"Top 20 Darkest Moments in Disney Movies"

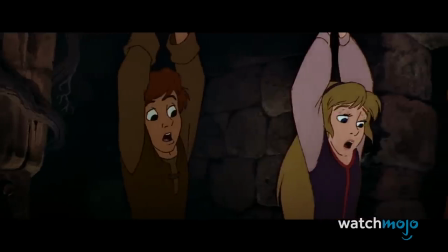8:17 This movie was the first to receive a PG rating owing to, quote, some scary images, according to the MPAA.
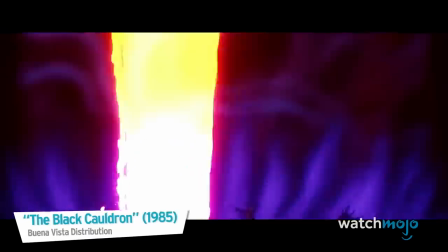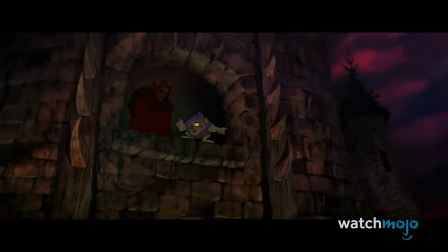8:29 The rating undoubtedly comes from the Horned King and his personal army known as the Cauldron Bourne.
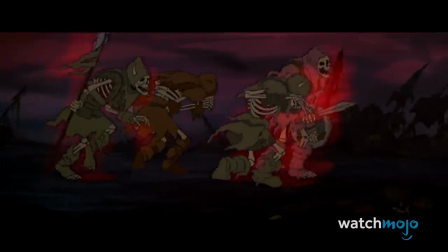8:35 Together, they make for some of the most formidable and frightening antagonists in the Disney canon.
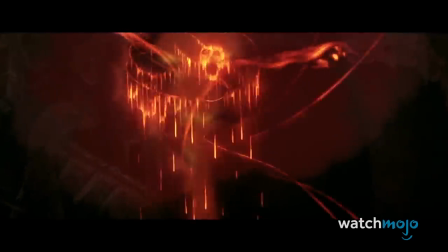8:41 The scene where the Horned King summons the Cauldron Bourne still sends chills down our spines.
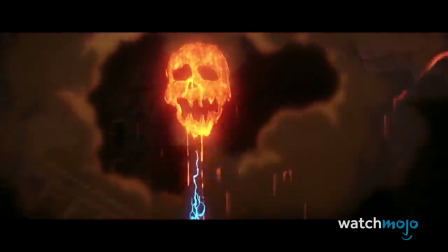8:45 The first thing we see emerge is a wide-eyed screaming head that melts into a skull.
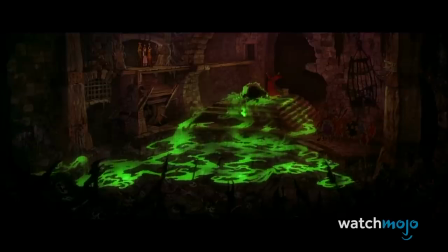8:51 It then turns into a green mist that raises the dead. The bump from G to PG really isn't surprising.
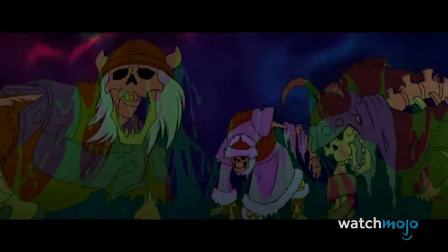8:59 Oh, it's horrible. My beloved warriors have come to life.
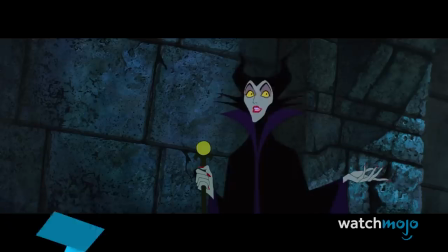9:07 Number 11. The Maleficent Dragon, Sleeping Beauty Throughout Sleeping Beauty, Maleficent is portrayed as creepy and imposing,
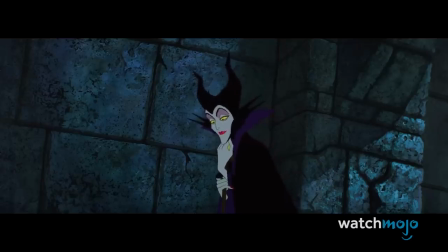9:15 what with her black and purple robes, horns, yellow eyes, and green skin. But that sinister exterior is hiding something far more threatening.
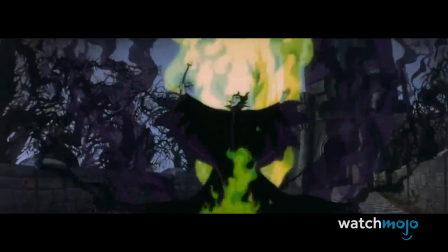9:27 At the climax of the movie, Prince Philip storms the castle with the Sword of Truth and Shield of Virtue,
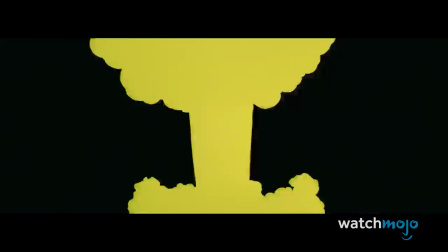9:33 and Maleficent turns into a massive dragon to confront him.
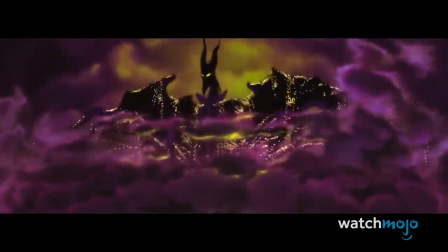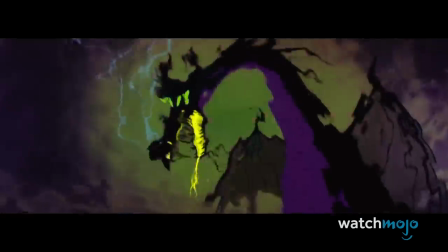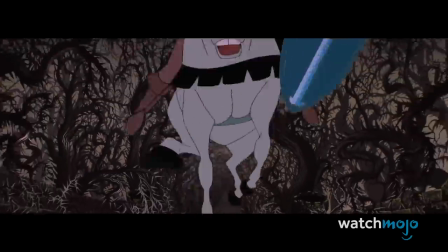9:47 Even watching it over a half-century later, this scene still terrifies. The prince's bewildered and frightened face says it all.
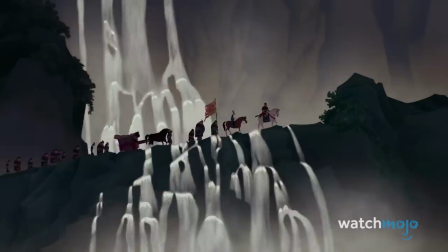9:54 Number 10. The Burnt Down Village, Mulan. Mulan contains one of the most surprising and abrupt tonal shifts in the Disney canon.
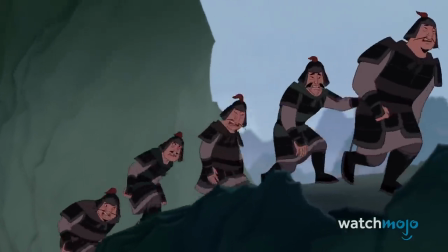10:03 As the soldiers set out, they sing the cheerful A Girl Worth Fighting For. It's quite a fun song, and it shows the soldiers at their chummiest.
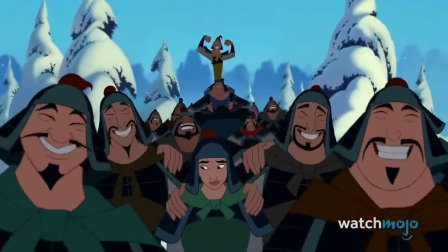10:11 And just when the viewer is relaxing and enjoying the cute song, the movie throws a wicked curveball.
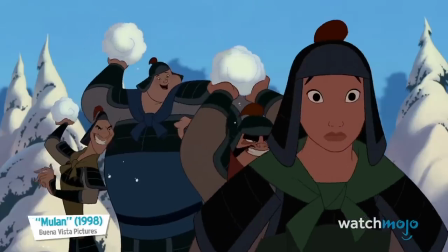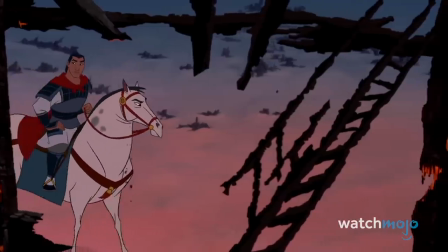10:21 The characters come across the site of a massacre, complete with burnt-out buildings, raging fires,
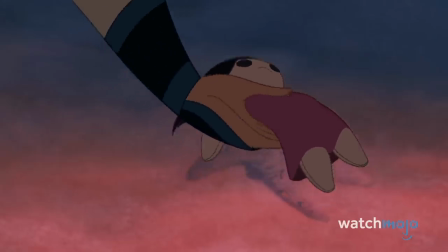10:27 a sea of corpses, and worst of all, a cuddly doll that once belonged to a child.
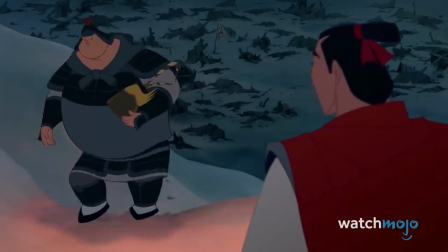10:33 It is an unexpected depiction of the unimaginable horrors of war.
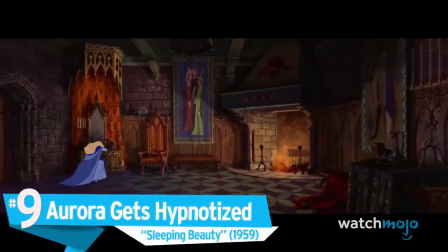10:42 The Maleficent dragon wasn't the only scary scene in Sleeping Beauty.
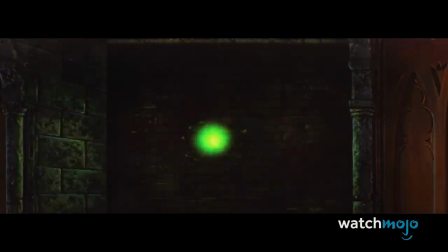10:49 Aurora is lulled into her famous sleep after being hypnotized by Maleficent, and made to prick her finger on the cursed spindle.
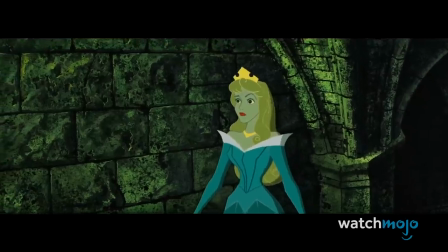11:01 The entire sequence is eerie, with Maleficent unleashing a green light from the fireplace, which Aurora follows in a wide-eyed trance.
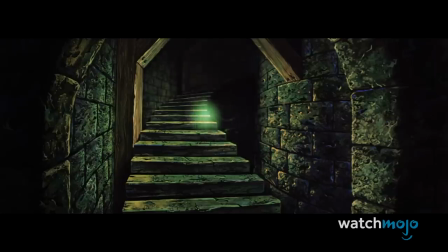11:09 The scene also owes a lot to the foreboding music that plays as Aurora climbs the stairs.
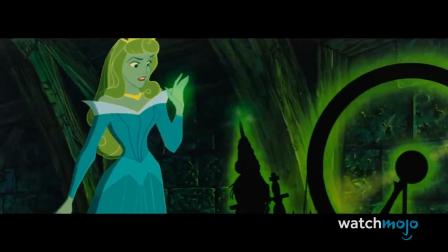11:15 Touch the spindle. Touch it, I say.
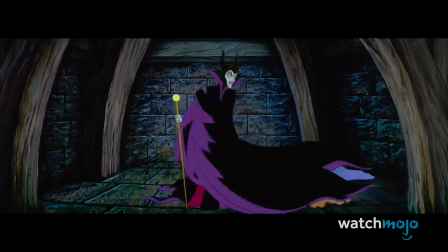11:20 It is a masterpiece of tension building, and it remains every bit as effective as it was in 1959.
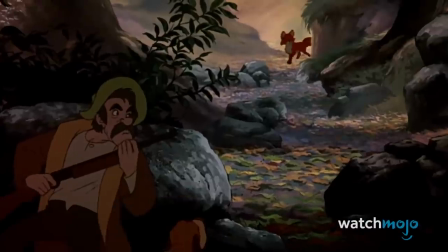11:29 Number 8. The Bear Attack. The Fox and the Hound. In this movie, based on a 1967 novel, a heartwarming friendship takes a dark turn.
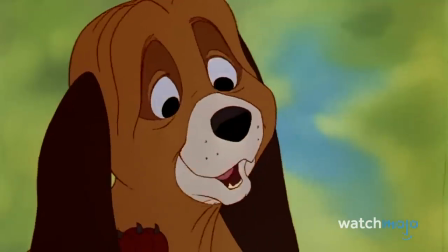11:38 When Todd, a red fox, becomes best friends with Copper, a hound dog, he thinks their friendship will last forever.
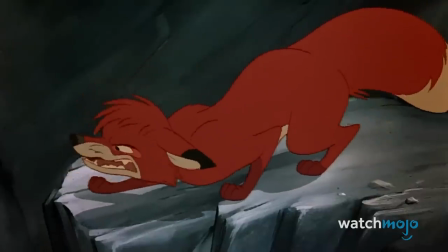11:45 Unfortunately, though, Copper is a hunting dog, and when the two reach adulthood, Copper turns on him.
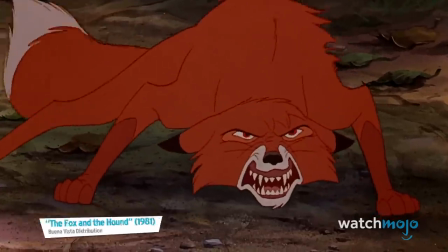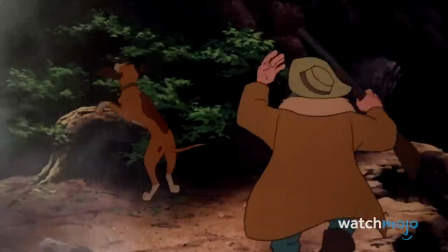11:56 During the chase, however, hunter Amos Slade becomes the hunted, when a massive bear with glowing red eyes attacks.
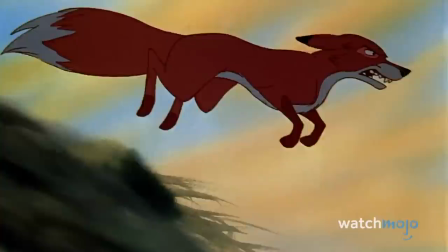12:06 What follows is a tense and scary sequence in which Copper and Todd team up to defeat the much larger predator.
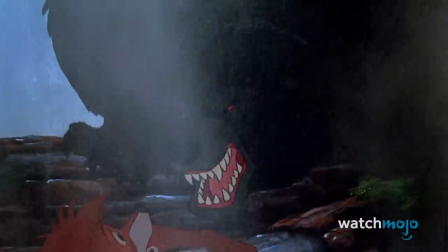12:13 For young kids, this scene proved more than a little frightful. Number 7.
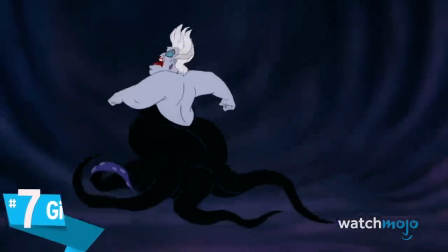12:22 Giant Ursula, the Little Mermaid Basically, everything about Ursula is blood-curdling.
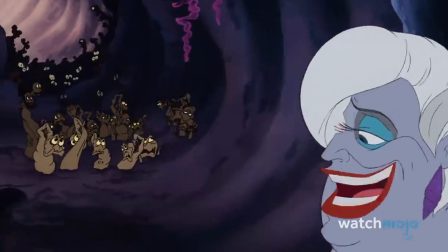12:28 Her octopus bottom half and gangly trapped souls are positively chilling.
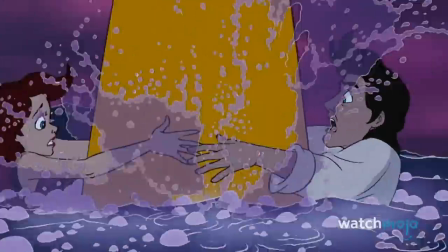12:32 Her final, gigantic form, however, is particularly nerve-wracking, especially the image of her massive head rising from the water.
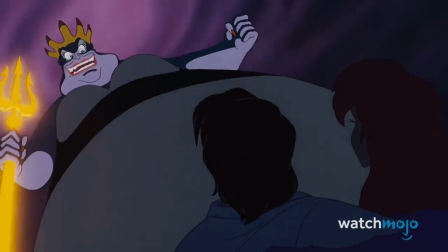12:44 Giant Ursula is the stuff of nightmares, complete with accompanying lightning and thunder, and the hollow, echoey voice that makes her sound demonic.
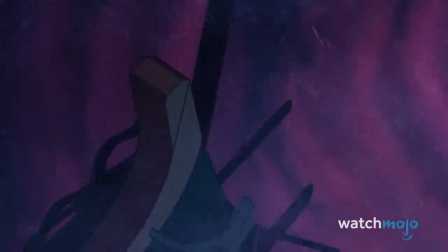12:53 And while villain demises are always quite satisfactory,
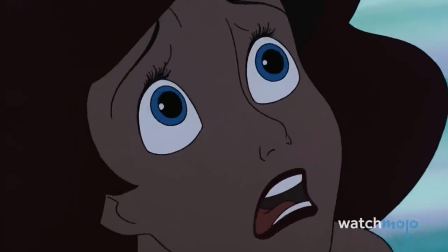12:57 Ursula's is more than a little disturbing, as she's violently impaled on a ship's bowsprit.
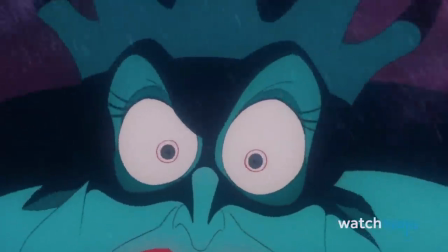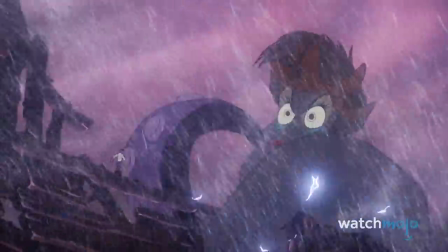13:08 Of all the places for The Little Mermaid to go, Kraken Ursula was a surprising turn of events.
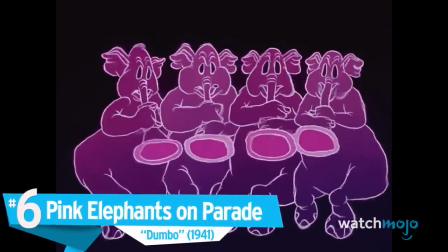13:15 Number six, Pink Elephants on Parade, Dumbo. Disney knew exactly what they were doing with the pink elephants.
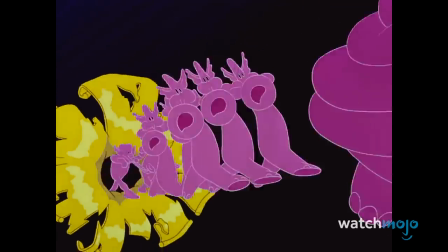13:21 Seeing pink elephants is a euphemism for alcohol-related hallucinations used since the early 1900s.
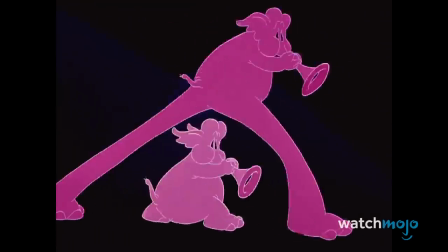13:28 When Dumbo and Timothy get drunk on champagne, the euphemism becomes literal. And it's actually really creepy.
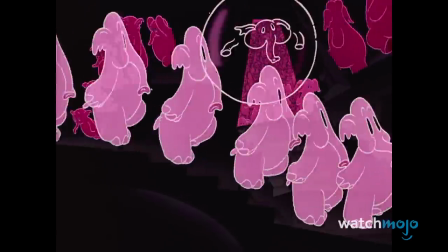13:36 Parade, here they come, hippity-hopperty, they're here, and there are big elephants everywhere.
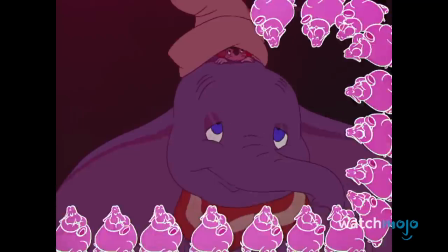13:43 Known as Pink Elephants on Parade, the scene sees Dumbo and Timothy experiencing disturbing visions,
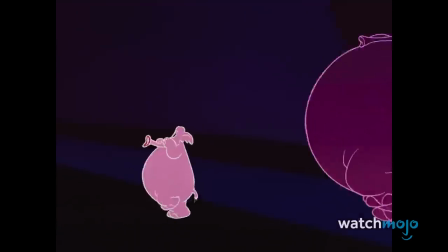13:48 including multiplying pink elephants that play instruments, step on each other, and smash each other in giant cymbals.
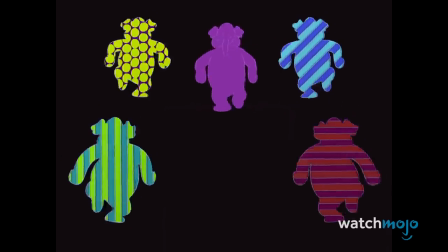13:55 And that's just in the first minute. And to think, this predated the psychedelic era by 20 years.
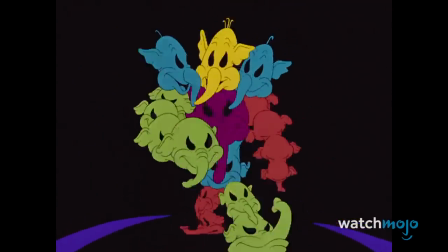14:01 What a sight! Chase him away! Chase him away! I'm afraid! Need your aid!
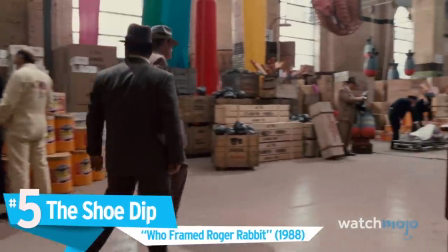14:06 Peek elephants on parade!
Number 5. The Shoe Dip Who Framed Roger Rabbit?
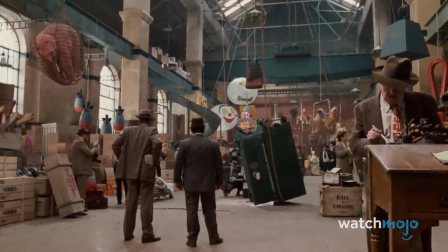14:12 Blending live-action and hand-drawn animation, Who Framed Roger Rabbit was a monumental success,
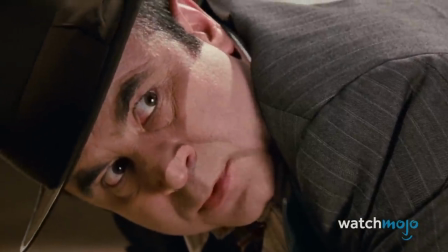14:18 grossing $329 million and winning a Special Achievement Academy Award for its groundbreaking visuals.
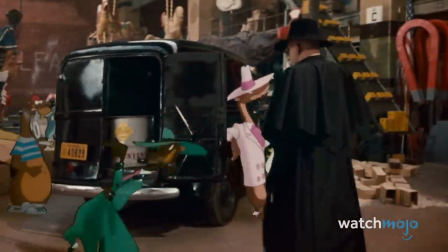14:25 It also contains what is undoubtedly the scariest scene in a live-action Disney film.
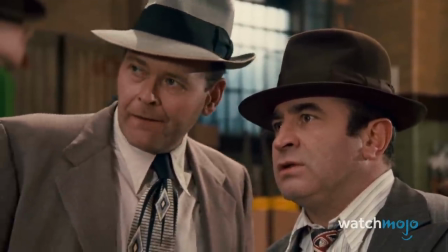14:29 To frighten the toons into compliance, Judge Doom decides to make an example of a poor defenseless shoe with a concoction known as the dip.
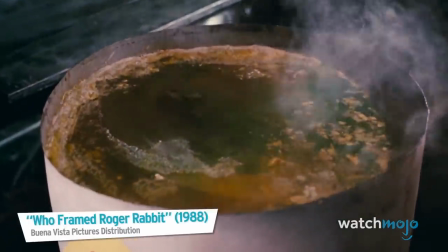14:38 Remember how we always thought there wasn't a way to kill a toon? Well, Doom found a way.
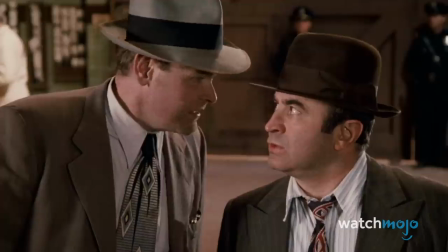14:43 Turpentine, acetone, benzene. He calls it the dip.
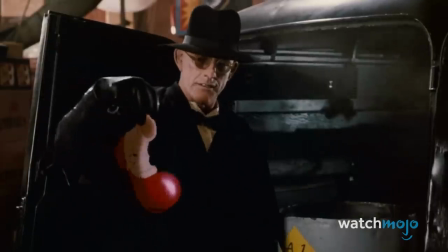14:46 He slowly dips the shoe into the liquid, forcing audiences to watch it panic and squirm around in pain as it slowly melts to death.
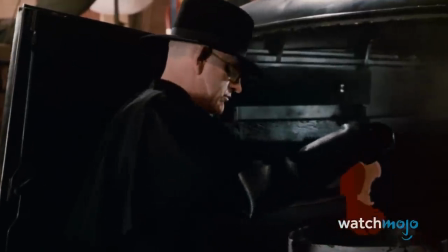14:54 Needless to say, this scene is firmly ingrained in the memories of 80s kids the world over.
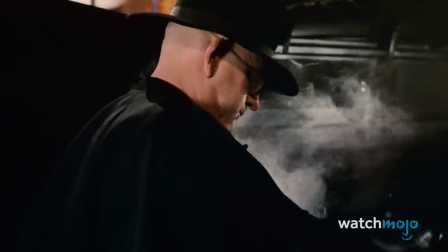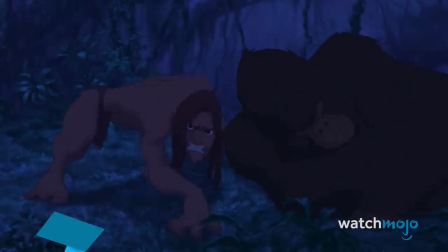15:08 Number 4. Clayton's Demise, Tarzan As seen throughout this list, Disney isn't afraid of depicting some rather grim and violent ends.
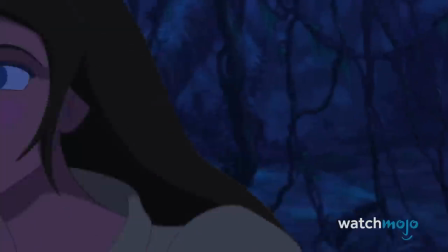15:17 But Clayton's death in Tarzan may prove a little much owing to its eerie realism.
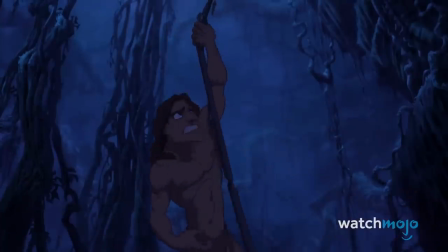15:22 I can use a challenge, because after I get rid of you, rounding up your little ape family will be all too easy!
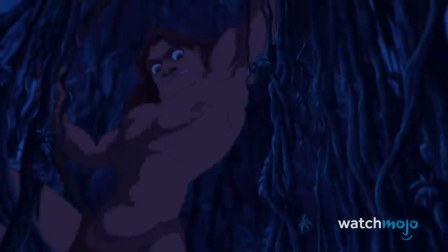15:29 After chopping his way through vines, Clayton falls from the treetops and accidentally hangs himself when a vine wraps itself around his neck.
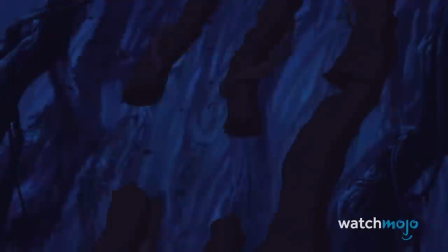15:37 While viewers don't actually see the hanging itself, they do see the shadow of Clayton's dangling torso and legs, an upsetting image punctuated by thunder and lightning.
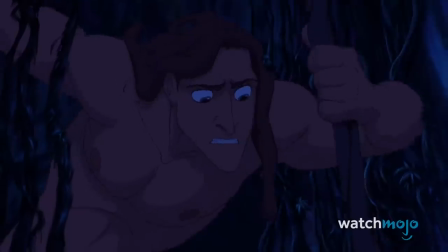15:47 It makes
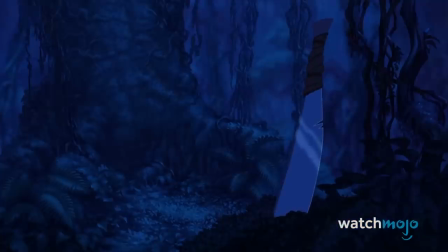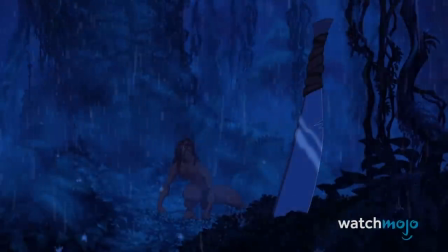15:57 for gorgeous animation, but is definitely a dark and disturbing moment that lingers in your memory.
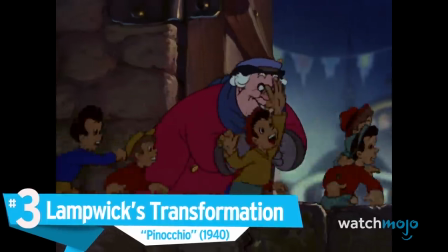16:02 Number 3. Lampwick's Transformation, Pinocchio The Pleasure Island segment of Pinocchio is incredibly twisted.
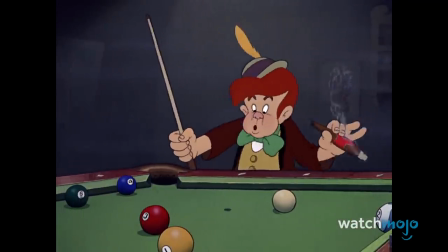16:10 It depicts children enjoying adult vices, including gambling, drinking, and smoking.
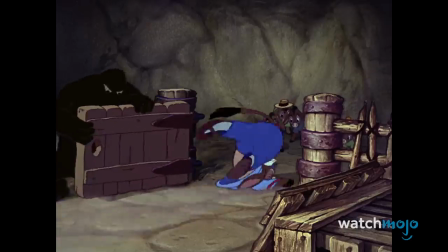16:16 They are then punished by being turned into donkeys. Oh, yeah, and the donkeys then become slaves and are sent into salt mines and the circus.
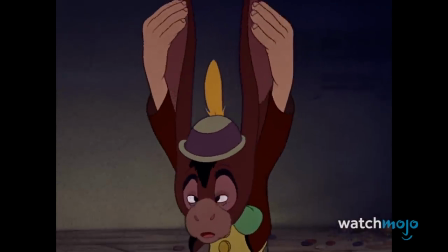16:28 Lampwick's transformation is particularly frightening.